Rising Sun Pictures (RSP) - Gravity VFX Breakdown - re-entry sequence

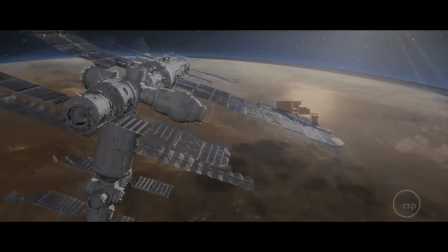[0:00]
In the re-entry sequence in Gravity, we're realising something that not many people have ever gotten to see.
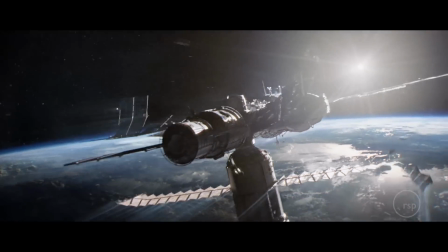[0:05]
And the filmmakers, Tim and Alfonso, have been very, very obsessive about the need for things to be able to be justified through physics,
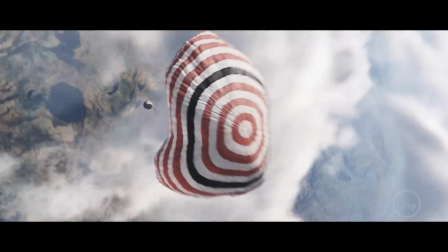[0:11]
which is challenging because nobody has ever seen most of these phenomena up close. In the parachute simulation, we've wanted to land on some specific shapes at specific times.
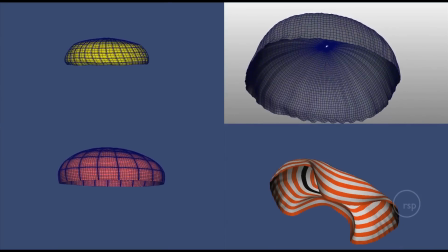[0:20]
We've used a manual deformer here, which is giving us control over the shape and time of the opening beats,
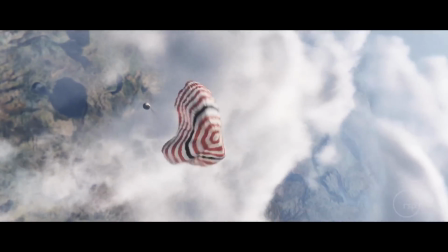[0:25]
but we've then overlaid it with various noise patterns and simulations to give us the finer detail.
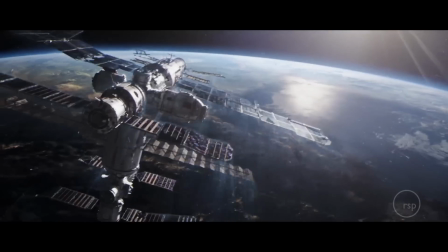[0:30]
In the early parts of re-entering the atmosphere, we see the Tiangong being torn to pieces through the oncoming wind, but there's a spacecraft not designed to do that.
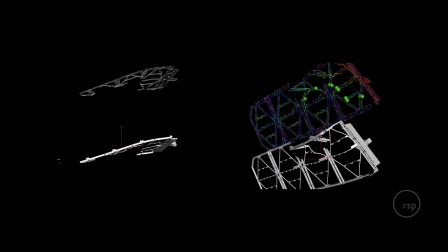[0:38]
We have a low-resolution model which is enveloping a high-definition model,
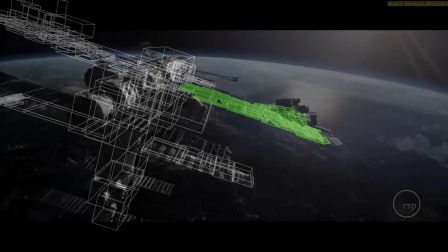[0:42]
the low-resolution model being subject to forces of the actual wind in the simulation that we've built, and then causing the high-resolution model to be torn apart.
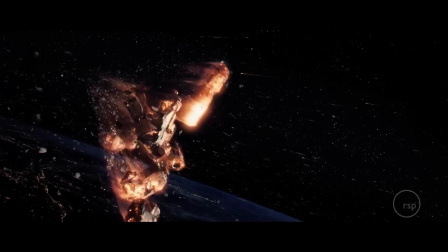[0:50]
Later in the sequence, the Tiangong is struck by a piece of space debris, which causes it to break apart and tear and shred.
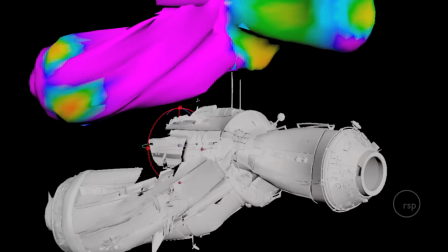[0:55]
We've built the interior detail of the spacecraft and we've used large deformations on the large pieces of the model.
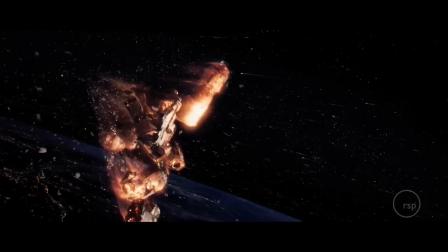[1:01]
There have been shattering effects on the inside of the model, which of course has broken into thousands and thousands of pieces. Throughout the re-entry sequence, the Chang'e Gong is surrounded by layers and layers of plasma, which is again something that people haven't seen.
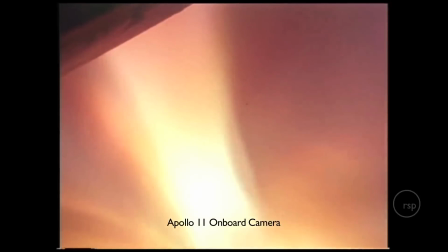[1:13]
There are reference things out there, such as the views through the inside of re-entry spacecrafts, but we've had to largely imagine what it would look like.
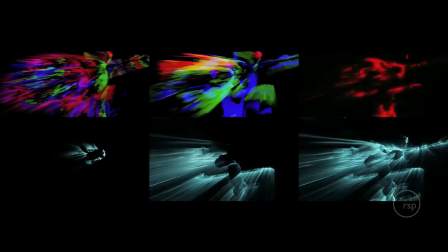[1:19]
We've used layers of simulations, particle simulations and pressure simulations that we've calculated based on the velocity of the spacecraft as
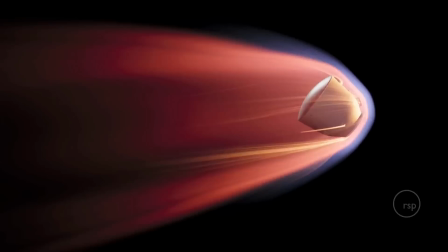[1:26]
it comes in to work out the points of high pressure to generate procedural volumes of geometry and particle streams,
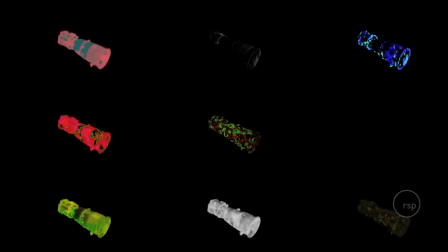[1:32]
sparks, heat and ablation, up to 28 passes, each of which have got multiple passes within them for each of these shots.
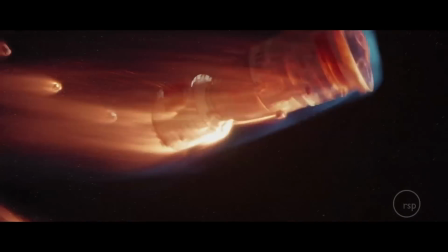[1:40]
Throughout the re-entry sequence, we've had to deal with not only photorealistic rendering of the spacecraft, creation of matte paintings,
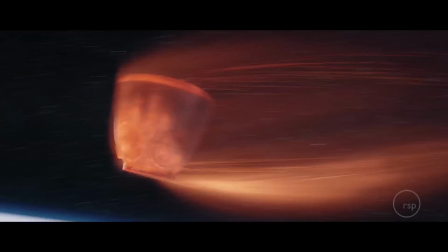[1:46]
multiple simultaneous effects elements happening across multiple and fragmenting objects which are spawning other objects,
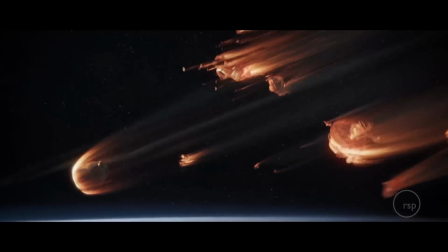[1:53]
each of which has got their own set of simulations layered over the top to build up the density to create the realism that we've built through the sequence.